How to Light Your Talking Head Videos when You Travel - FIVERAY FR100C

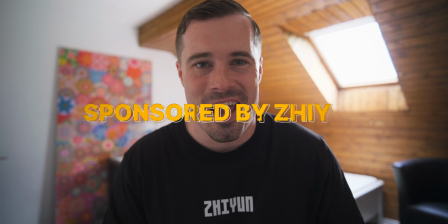0s
When you travel and you want to record talking head videos, you're quite limited with your lighting, so your shots will look somewhat like that, pretty flat and not professional.
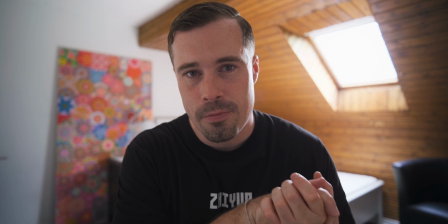7s
So in this video I have a few tricks for you and a new product that make your videos look like that.
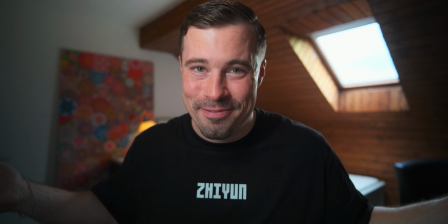12s
A lot better, right? Let's start with the basics.
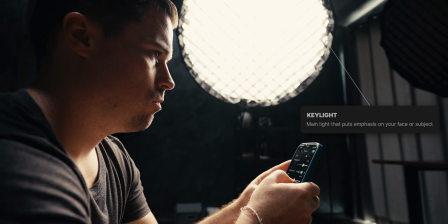17s
The most important light that is usually missing when you travel is your key light. This is the main light that shines on your face and therefore puts emphasis on it.
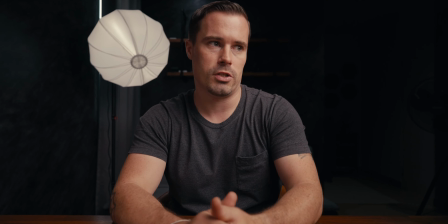25s
You ideally want this light to be big and close to your face because that gives you a soft and nice look. When I'm at home, I use a 90cm softbox for that, so I can just sit down and be sure that it looks good.
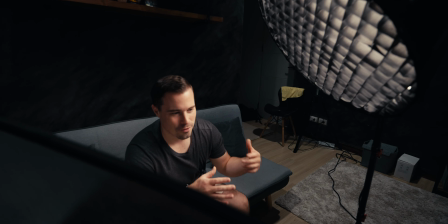35s
There are also a few other lights that I use at my home studio, which is at first a reflector that acts as a fill light and practical lights that make the background
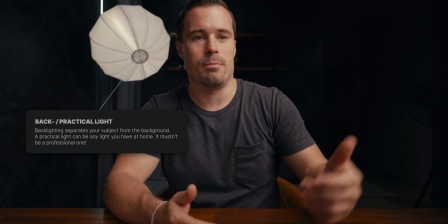43s
look nicer and create a nice rim light effect around my body to separate myself from the background. But now I'm traveling for a few months and I want to travel light, so I have to use different light sources to make it look good. And the first option, of course, is to use window light.
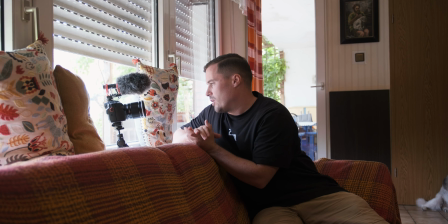59s
Using window light can be a good technique, especially for quick vlogs where you don't want to spend too much time talking in one position,
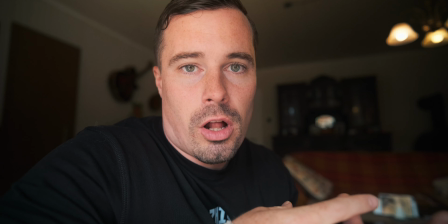66s
because the big disadvantage of window light is that the light changes all the time, both in terms of exposure and temperature.
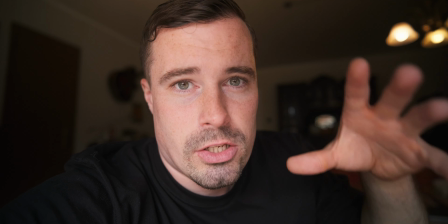73s
Important when you use window light though is that you use it like a key light in a studio,
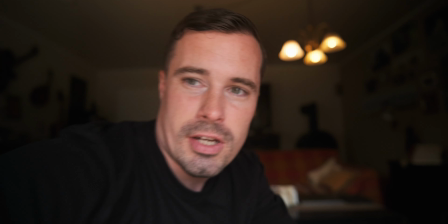78s
so instead of just sitting statically in front of it like I'm doing now, which also looks kind of flat,
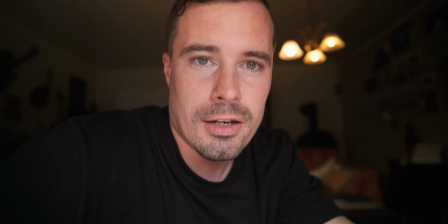84s
you want to change the camera angle a little bit so that you generate a bit more depth.
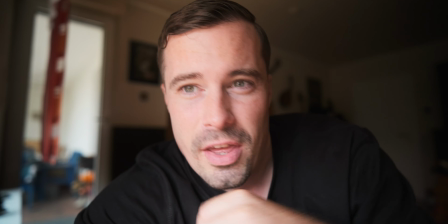89s
So for example, when I record like that, then you see that it throws a bit more shadow over my face,
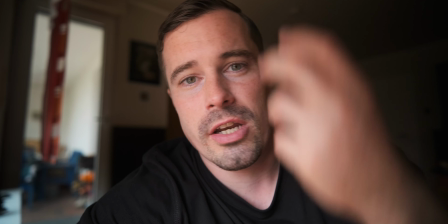96s
and that gives it a much nicer look because shadows create depth, and this is what lighting is for.
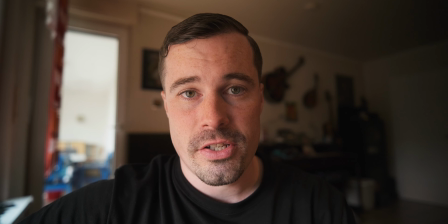100s
Or to do it a bit more extreme, I could also go for a look like that here, what gives even more shadow, but I still have that Rembrandt light here,
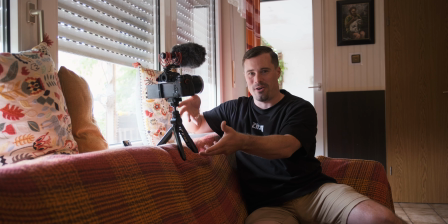106s
so now I have to position the camera on the sofa to make that look happen.
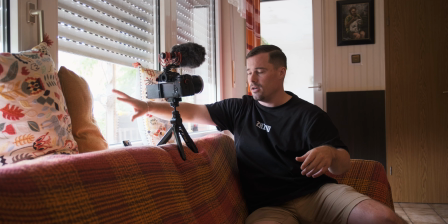111s
What you can also see here is that I use pillows here, because at first that helps me a bit with the audio,
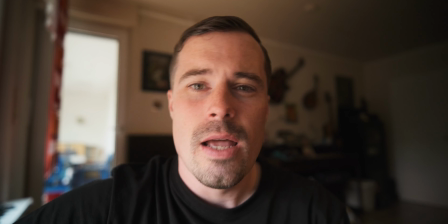118s
then it reflects less from the glass, but it also makes the light a bit more directional,
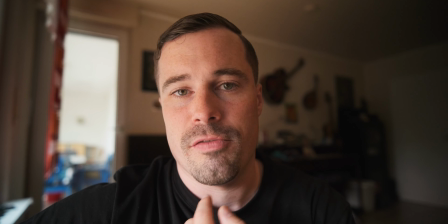122s
so I get darker shadows on the dark side of my face, and I like that.
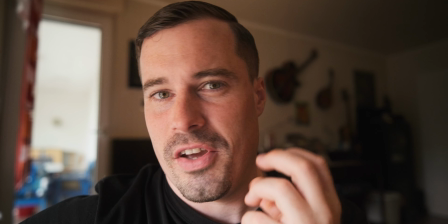126s
Like if I would not use these pillows, the side of my face would be a bit brighter and yeah, like a bit more dramatic look.
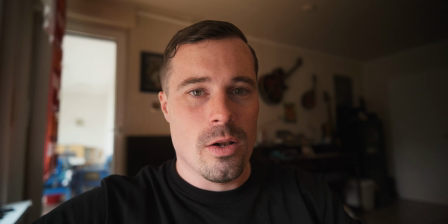133s
So definitely play a bit around with the camera angle when you shoot in front of a window, but that counts for every light actually.
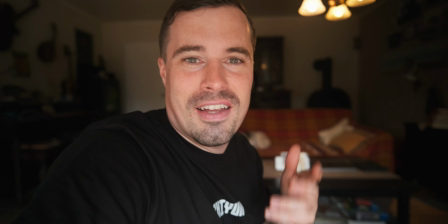138s
Just in a window you're more torn to like just doing that, but that's not necessarily the best look. And what you should also do is to be aware of your background.
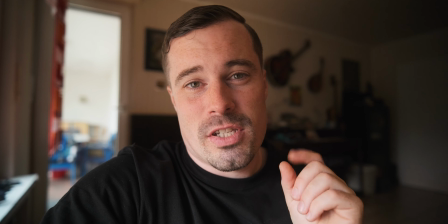148s
Like right now I could use that here if I want to have guitars in the background, but if you have a smaller room, for example, you might want to choose a completely different angle.
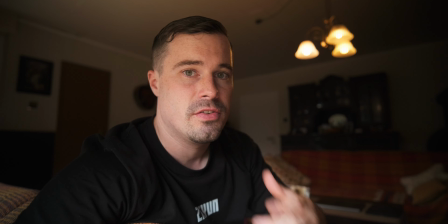156s
Could record an angle like that then, so you have a bit more space behind you, what gives you more background blur, because the farther objects are away, the more blurry they get.
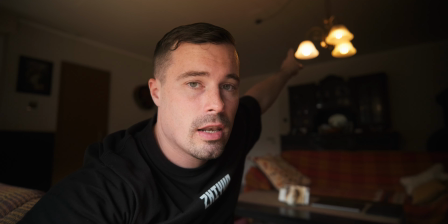164s
And also this position I actually like that really much because the light, now the practical light, gives a nicer rim light effect here.
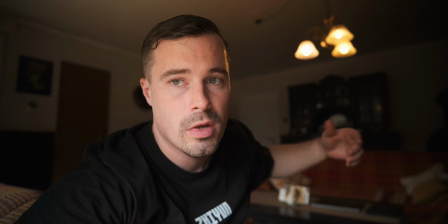171s
So also look for stuff like that. Use the lights that you have available in your room to create certain effects and make the background look even more interesting. So before I've been in a room with super big windows, so that was quite easy to get some good looks out of it by adjusting my camera angle.
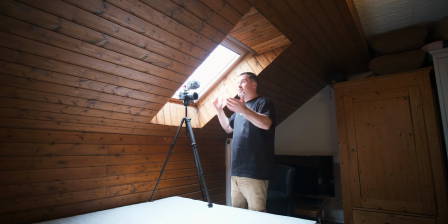193s
But now it's the complete opposite. As you can see, there's only this super small roof window here and nothing else. There's also the bed standing here, so I can't even sit or do anything, and that really limits me to this angle. It's not like super bad, you could still do that, especially in a vlog. It's probably better than sitting inside of the room completely now. But I also don't have any flexibility here. This is really the only shot that you can get.
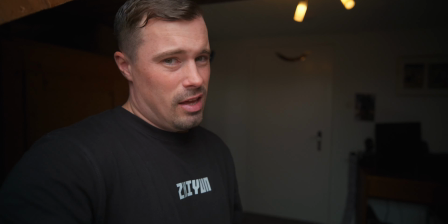218s
Maybe I can move a little bit around, but it's not that it really changes that much. So this is a good example where it can get limiting using window light when you travel, and sometimes you don't have another option. You can't always choose a hotel room with a super big window. Sometimes you are limited to a room like that.